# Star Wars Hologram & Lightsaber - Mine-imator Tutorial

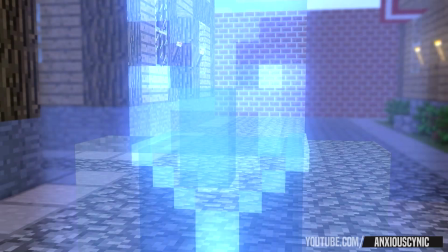0:16 Yes, child. Feel the power of the blade flow through you.
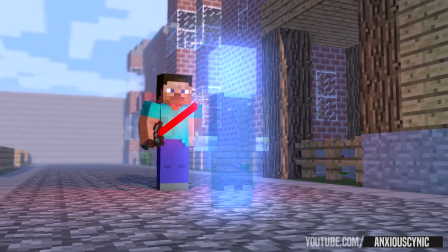0:25 Become one with the dark side. Be my apprentice.
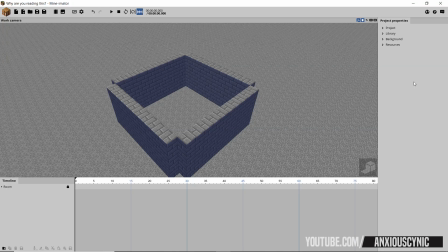0:36 Why, hello there, AnxiousCynic here from the Anxious Animations channel, coming back at you with a brand new Mine-imator tutorial. Someone asked me recently about how to do a hologram effect, so I thought I would give it a try, and after a little bit of experimentation, I think I came up with a pretty cool effect,
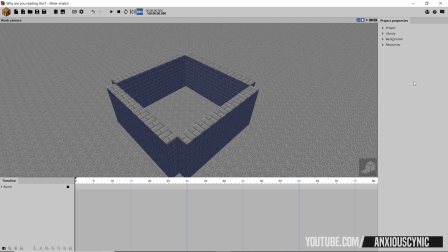0:53 and I figured I'd share it with you guys. So if you want to see how to make what I did in the opening scene there, stick around. So I thought in the spirit of the new Star Wars teaser trailer, I would go ahead and do this as a Star Wars theme, lightsaber, hologram effect, whatever.
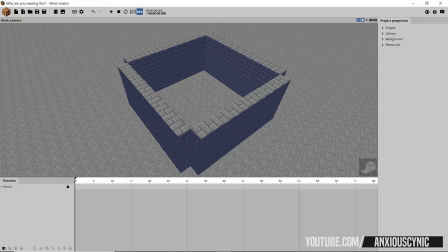1:06 Both effects are pretty much done the same way. So let's just go in here into this little set that I made.
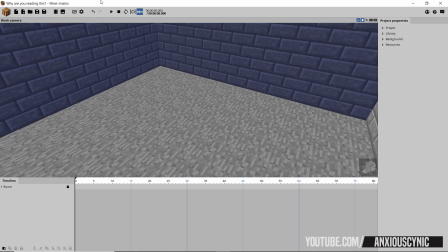1:12 Just dab down on in here, and then we're going to spawn in a character and try to make that hologram effect.
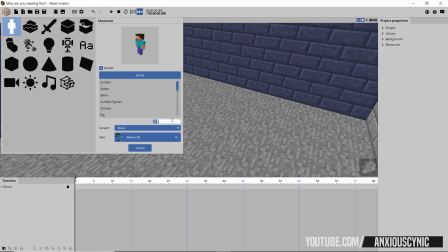1:18 So I'll just go ahead and use the same kind of character that I used in the test there.
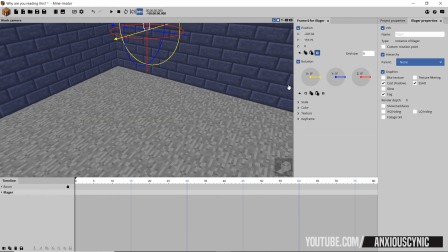1:24 Let's go ahead and bring in the Illager. Spawn him in. Don't know why I spawned way off in the middle of nowhere.
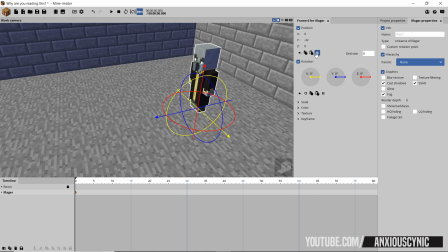1:30 And let's just bring him over here. As you can see, I have snapping on with an 8 grid size.
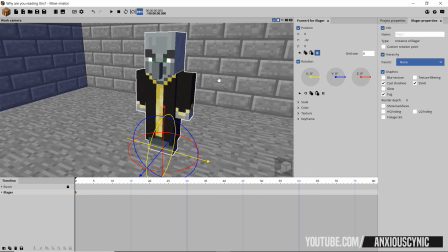1:36 And that's a good start right there. So first thing I'm going to do is this guy is probably not going to be casting a shadow because he's going to be emitting light. So I'm just going to go ahead and turn off cast shadows for this character.
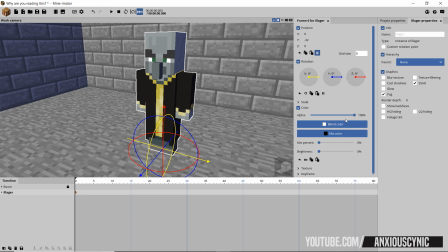1:48 Now the most basic way that you could do this effect is just simply go to the color and reduce the alpha value on the character. So let's just say about 50%. And technically, you know, you could call that a hologram effect, because he's sort of there, sort of not.
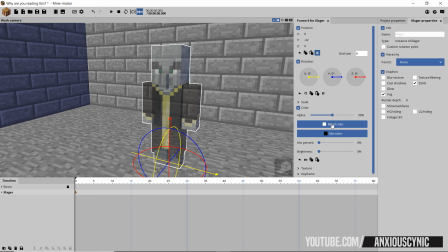2:05 But of course, this might be confused for a ghost or something. So you might would want to add maybe a little bit of color to him.
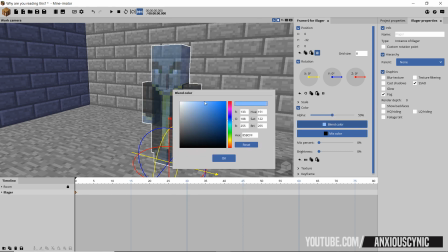2:11 Let's do something like that.
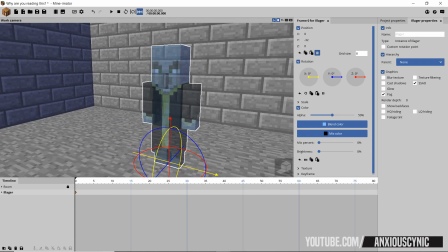2:13 If you want blue, obviously you can use any color, but in Star Wars, I'm pretty sure they kind of have like a grayscale sort of bluish tint to them. And yeah, you could do something as simple as that if you're in a hurry and just want to do whatever.
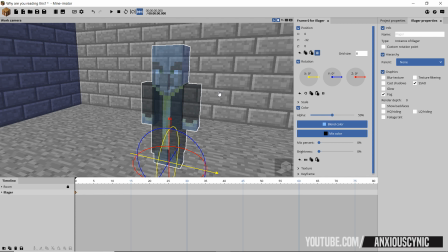2:27 But we can do a number of things to improve on this effect. So first thing we're going to do is turn on glow. Just like that. We can't see it in here.
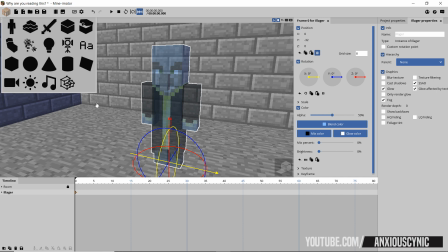2:37 Let me actually, I could do this, but my computer doesn't really handle the full screen in real-time rendering, so I'm going to bring in a camera.
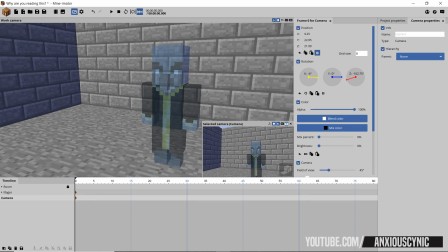2:45 And let's just go ahead and drag this around. That's something to note if you're having trouble running Mine-imator. When you want to do the real-time rendering like this, it's better to have it in a smaller screen because it'll take up much more resources if you're trying to run it in the 3D viewer here.
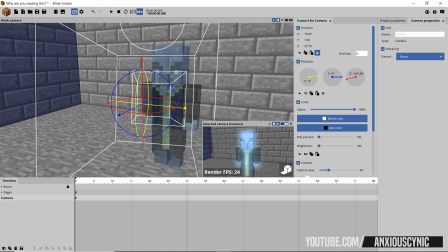3:00 So as you can see there, we've got some glow for our character. Doesn't look too terrible, and you could leave it at that. That's a pretty good hologram effect, I would say. But let's add a few more details to see if we can really bump this up a notch.
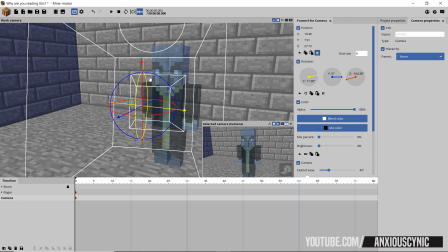3:14 So I'm just going to go ahead and turn this off for now. And what we want to do, I'm going to go over here. We're going to spawn in a point light.
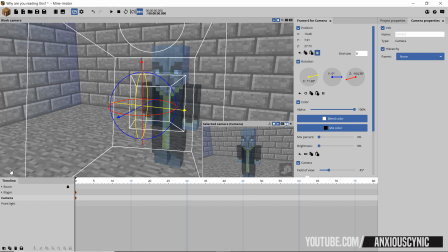3:21 You could use a spotlight probably, but I'm just going to use a point light to make it easier.
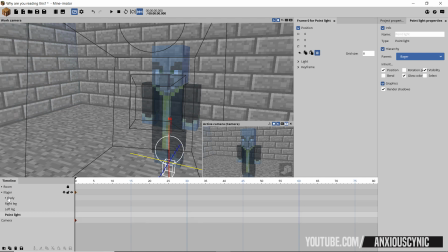3:25 I'm going to go ahead and parent it to the Illager because we may want to, you know, have this thing move around at some point or something like that. So just keeps everything nice and neat together. Bring it up kind of about midways into the character's body.
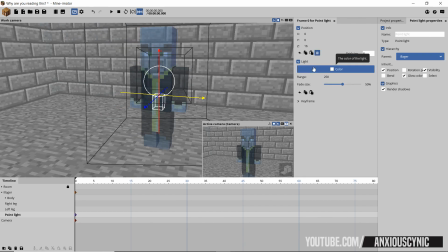3:39 Let's go to the light settings here and go ahead and save, saving frequently in case we have any problems.
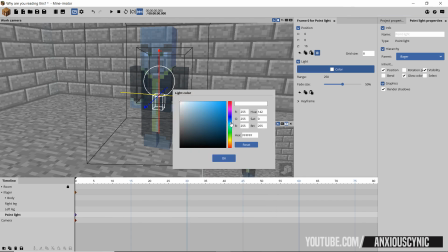3:46 And I just want to make the light kind of similar to the color of the character.
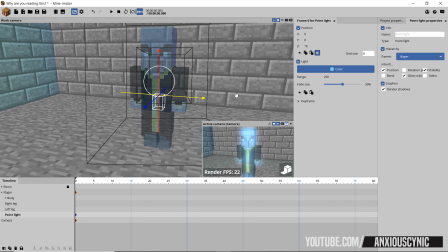3:50 Let's do like that. Let me actually just turn this real-time rendering on, save again, and I'm going to go to the background settings.
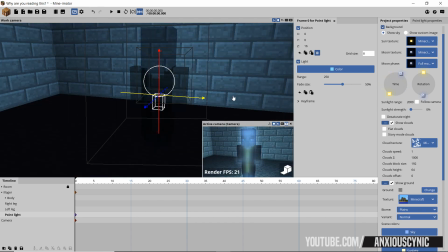3:59 And I'm going to turn the sun down. I kind of want this to only be the only light that we have because I want to see what our point light is doing in the scene. So another thing I'm going to do is go back to our Illager, and I'm going to turn his brightness up because he is technically emitting light.
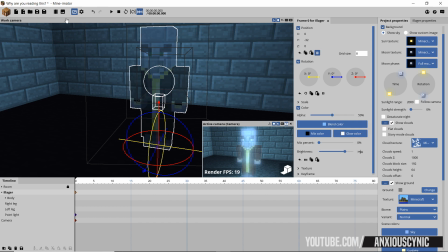4:16 So let's go ahead and just make that about 75%. Obviously, that can be whatever you want it to be. And there you go. We're getting a fairly decent hologram effect there. That's not too bad.
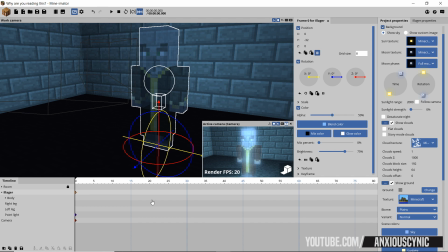4:26 And what we want to do probably, something that I did in the opening scene there, is I may want this to kind of have a flicker because holograms kind of look lame if they're just there.
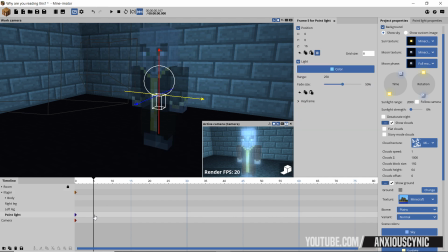4:38 I mean, he could be a ghost or anything. So we want to kind of give the impression that he's kind of an electrical thing. You know, he's an emission of light. And light's not always constant. So what I'm going to do is for the point light and for the Illager himself,
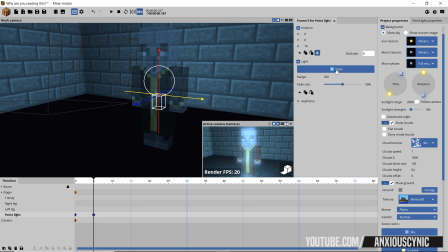4:55 I'm going to adjust the color. So for the light here, I also think this might be a bit too bright. So I'm gonna select all these keyframes. Let's bring this down to like 150, maybe less.
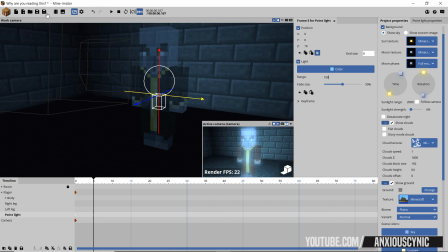5:11 Yeah, maybe like 100, something like that, because, you know, holograms aren't that bright. Come on. I'll probably just leave the fade size as it is. I think that looks okay, but, you know, depending on your scene, you may want to adjust that.
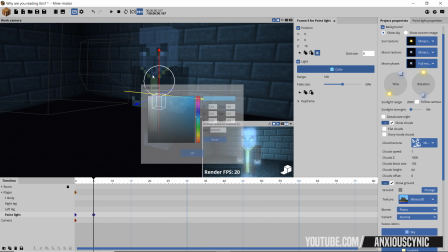5:23 So what I'm going to do is go to this keyframe here, and let's just drag this over, and I might make it slightly darker,
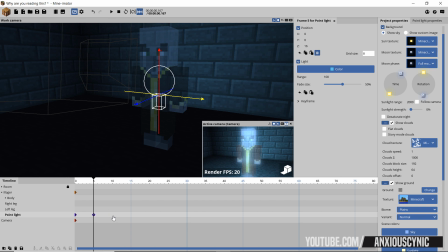5:34 something like that, perhaps. And I might just have a couple little variations here.
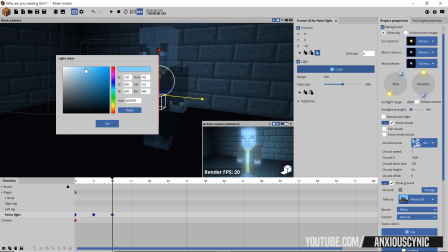5:39 Go to this one, kind of lighten it up a bit. Then this one will go a little bit darker again.
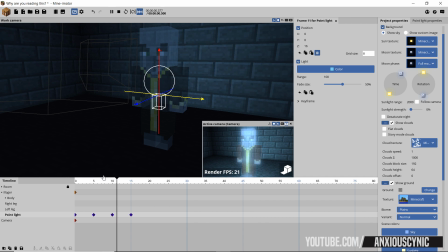5:50 So what we get is this flickering effect.
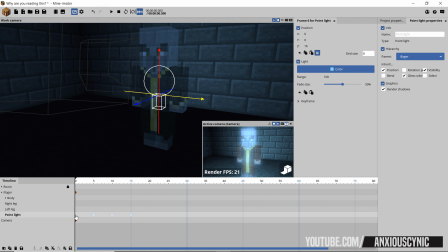5:55 And of course you don't have to, but you can actually just right click, select all those, right click on it.
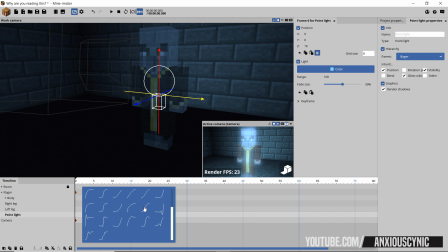6:01 And I don't know, we'll just apply a transition to it, maybe that one.
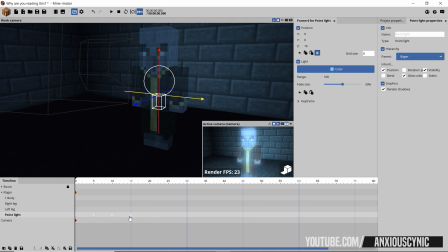6:07 Doesn't really do a whole lot due to how fast these keyframes are going, but we'll just go with that. And let's go ahead and save it. And what we'll do now is actually go up to the Illager himself and do a similar thing.
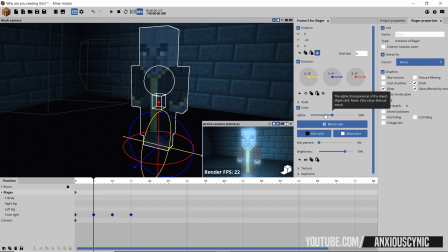6:19 But this one, I'll probably just keyframe the alpha value. I'm kind of wondering if that one's a bit too strong. Let's see if we, maybe 40, 45%, something like that.
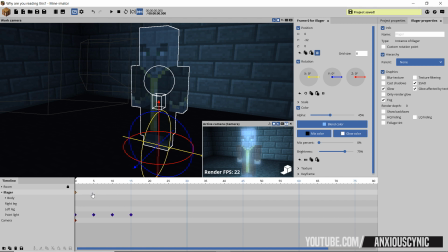6:33 We'll go with 45 as is kind of like the base range, and then kind of have them tipping around. Maybe go up to like 48, 49. On this one, we'll bump it down like 43, and then back up to like 49 again.
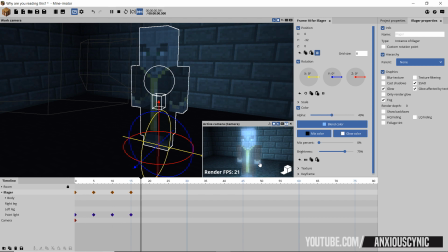6:53 So what we get is this nice little flickering effect, and I think that looks pretty decent. And what we're gonna do is be copying these keyframes and extrapolating them over time to get a more long-term effect.
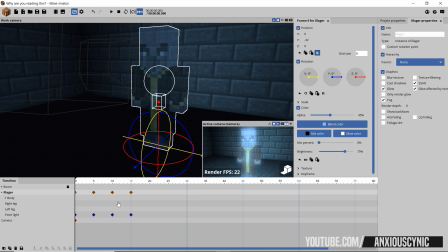7:08 But for now, we're just gonna get these keyframes set up so that we can then later do that with every element. So that looks pretty good to me, but there's one other element that I wanna add that I think really helps make this look even better.
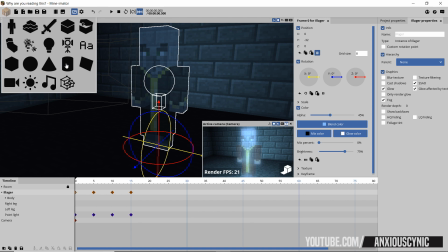7:20 So what I'm gonna do is go over here, I'm gonna spawn in a cylinder, hit okay or create on that.
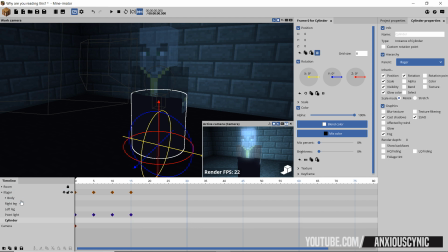7:27 And just like everything else, I'm gonna parent this to the Illager, and just like so. Let's go ahead and save. And let's see here, we wanna turn the brightness up on this as well.
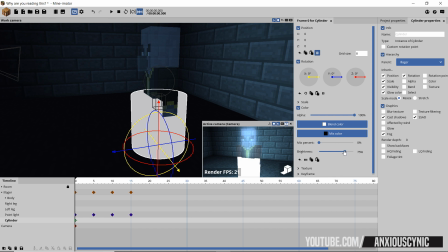7:42 We can get in here, yeah, finicky. All right, then we'll do that. Let's go to scale.
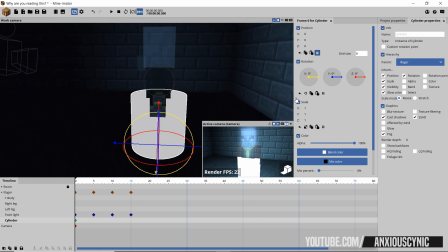7:47 Let's drop this down so we can scale the individual parameters here. And that's not the one I want. I want to scale this. I'm just going to kind of bring it 0.65, something like that, just so it kind of matches his body a little bit better.
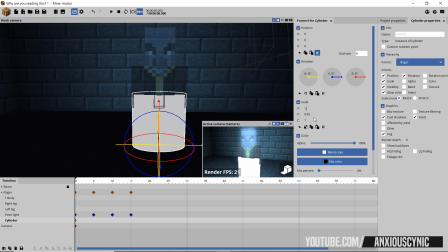8:01 Let's bring it out a tad, maybe 1.2. It's a bit too far, 1.5.
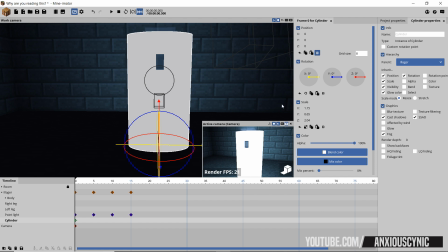8:07 I think that's okay. And then we'll just scale it up to go up to the top of his head,
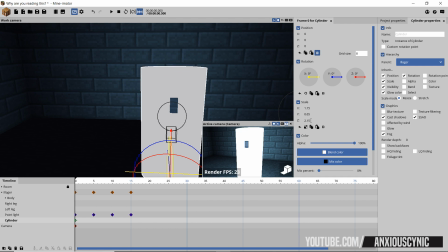8:16 2.2 or 1.5, 2.15, I think that works okay.
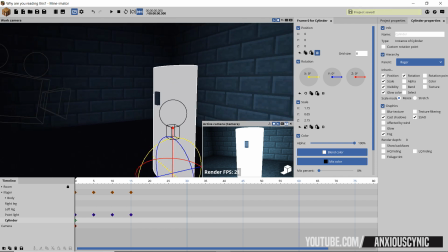8:21 Only his nose is sticking out now. That's terrible. All right, so now what we're gonna do is the same thing.
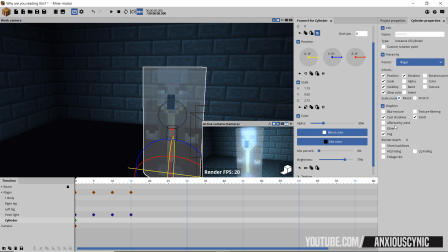8:26 We're just gonna, don't really know exactly how far to go. Let's maybe try 30. We're gonna turn off cast shadows for the cylinder as well. We're gonna turn on glow.